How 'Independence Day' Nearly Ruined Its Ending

And despite the fact the movie had a 93 out of 100 score, they knew they had to revert back to their original ending, even if 20th Century Fox was very reluctant for them to do so, especially given that they were just weeks away from release.
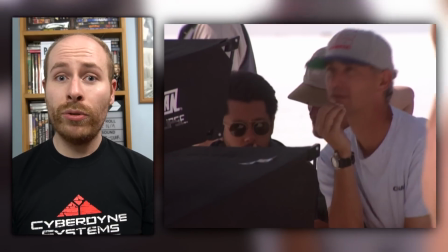264s
They recalled the cast for a single day of shooting in Utah and slapped a wig on Lisa Jacob,
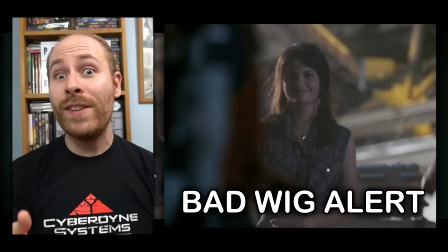269s
who played Russell's daughter Alicia and had shaved her head to play Joan of Arc in the interim,
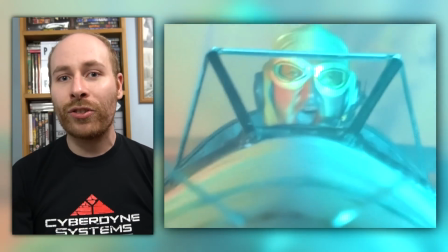274s
and filmed a bunch of new scenes of Russell being trained, as well as replacing the shots of him in the biplane with shots of him in the cockpit of a fighter jet. But why didn't the originally filmed ending work? To discuss fully, we need to talk about storytelling, specifically character arcs and tone.
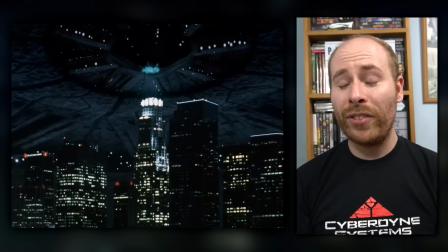290s
I do think Independence Day actually gets dismissed for its storytelling because it's a big, loud, full-scale blockbuster, but actually there's a surprisingly subtle
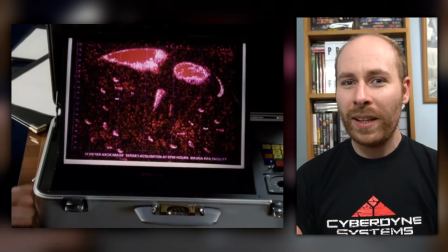299s
subtle elegance to it that is harder than you might think.
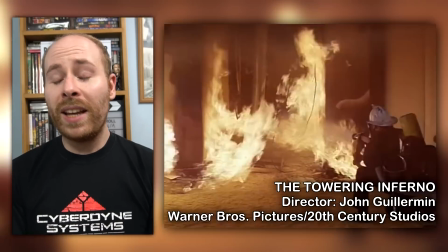303s
Devlin and Emmerich have admitted that they took inspiration from 70s disaster movies and is the natural evolution of the kind of films that Irwin Allen made. I think the key difference between earlier disaster movies and later disaster movies is that the new ones put sheer
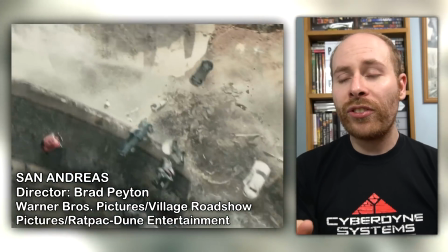317s
spectacle over characters who just simply move between set pieces.
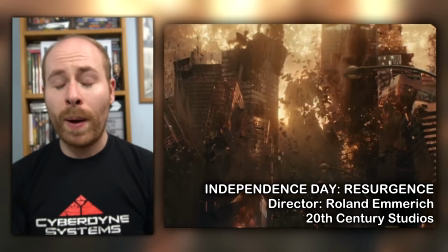322s
It's the mistake that Emmerich makes in Resurgence, where by trying to top himself, he makes the disaster so
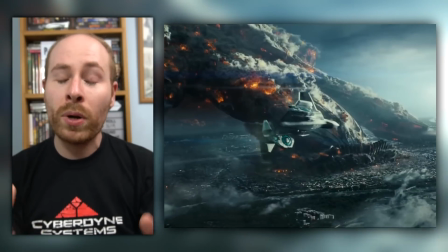328s
cataclysmically huge that it becomes unbelievable, and the characters are completely uninteresting. Yes, the audience remembers the big moments, they remember the White House exploding, but it's characters that keep them invested in the story.
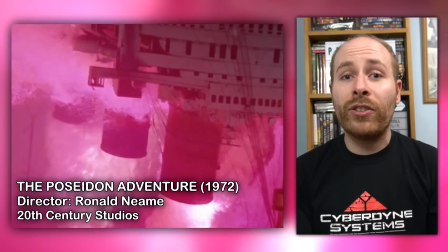342s
In older disaster movies, we're introduced to a set of characters who have to work their way through the destruction to survive,
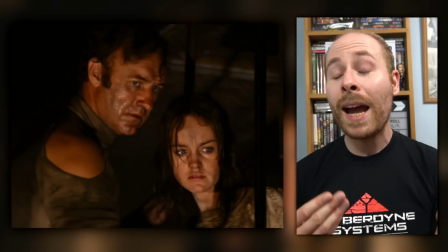349s
and the conflicts come from that, and we care if they live or die. The characters' individual stories don't have to be complicated, but they do have to have a sense of purpose or progression about them, something that the characters learn or change about themselves that we in the audience also recognise about ourselves and go on that journey with them. When done right, it can be very engaging, satisfying, and even moving. And I would argue that Independence Day does this very well.
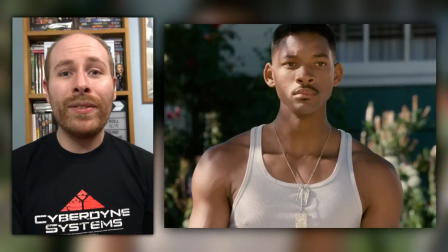377s
We tend to think of the movie as belonging to Will Smith, but actually he's barely even in the first half hour, making it a very brief first appearance.
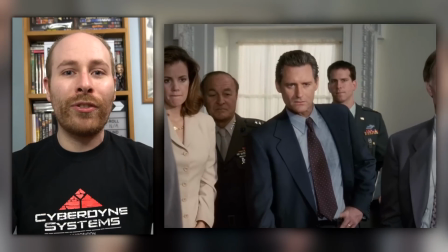385s
Instead, it's a classic ensemble movie, telling seemingly disparate storylines from various perspectives that eventually converge.
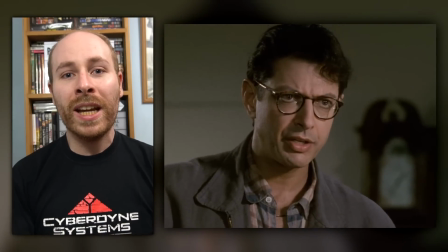394s
David meets Whitmore in Washington, Hiller and Russell meet in the Nevada desert,
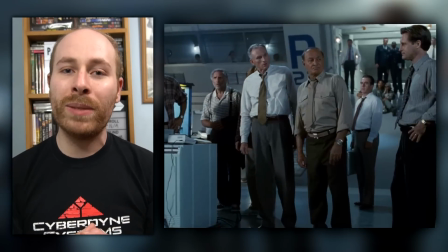400s
and all the characters eventually meet at Area 51. And all of these characters have their individual conflicts that are set up and paid off.
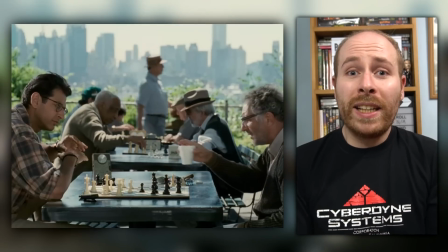409s
David is an idealist and chess-playing tactician that wants to save the world,
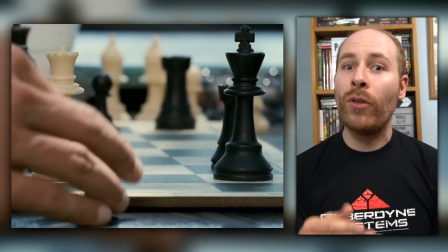414s
that gets to do just that by planning and executing the attack on the opponent's king, the mothership, that allows the pawns,
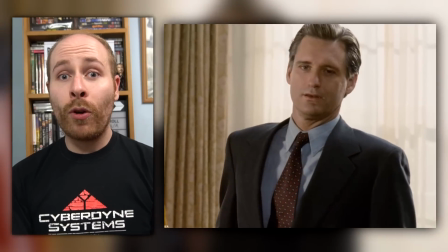422s
the saucers, to be destroyed. Whitmore is a veteran and former fighter pilot who is considered to be a weak, ineffectual president,
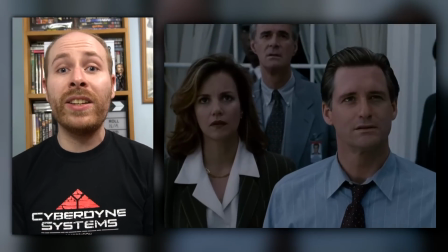429s
whose hesitancy in evacuating the cities costs lives in the initial attack.
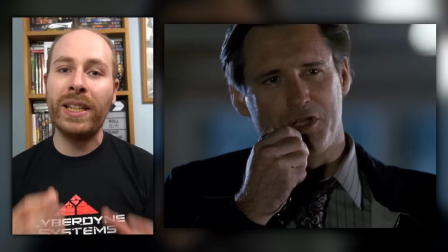434s
He eventually manages to find his resolve in leading the remaining humanity together and personally leading the counterattack,
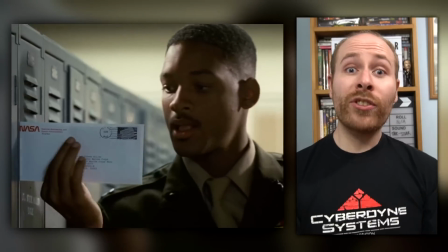441s
becoming a man of action and courage. Hiller wants to be an astronaut, but his NASA application has declined.
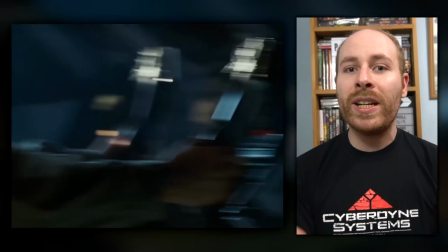447s
He gets to live out his wish when he joins David in flying the alien fighter to the mothership.
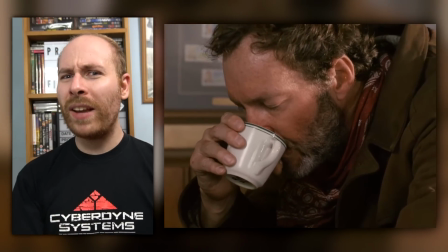453s
But it's Russell who perhaps has the film's trickiest arc.
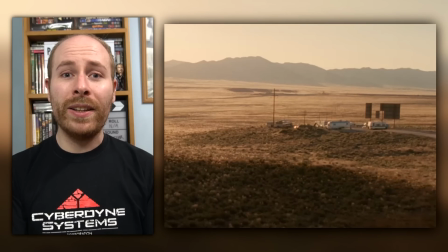456s
The film establishes that he was previously abducted by the aliens, where presumably he was tortured and experimented on,
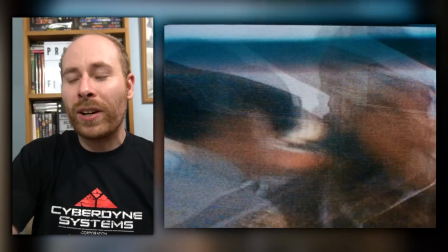463s
but he's treated as some laughable eccentric and his warnings go unheeded.
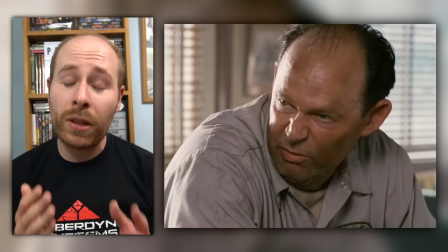468s
His pain and trauma are not only disbelieved, including by his own family, but cruelly mocked.
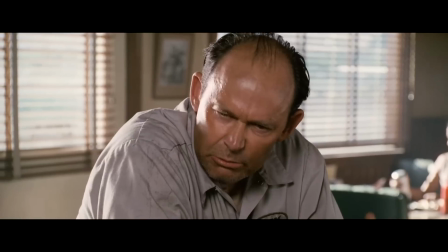474s Russ, when they took you up in their spaceship, did they do any sexual things to you?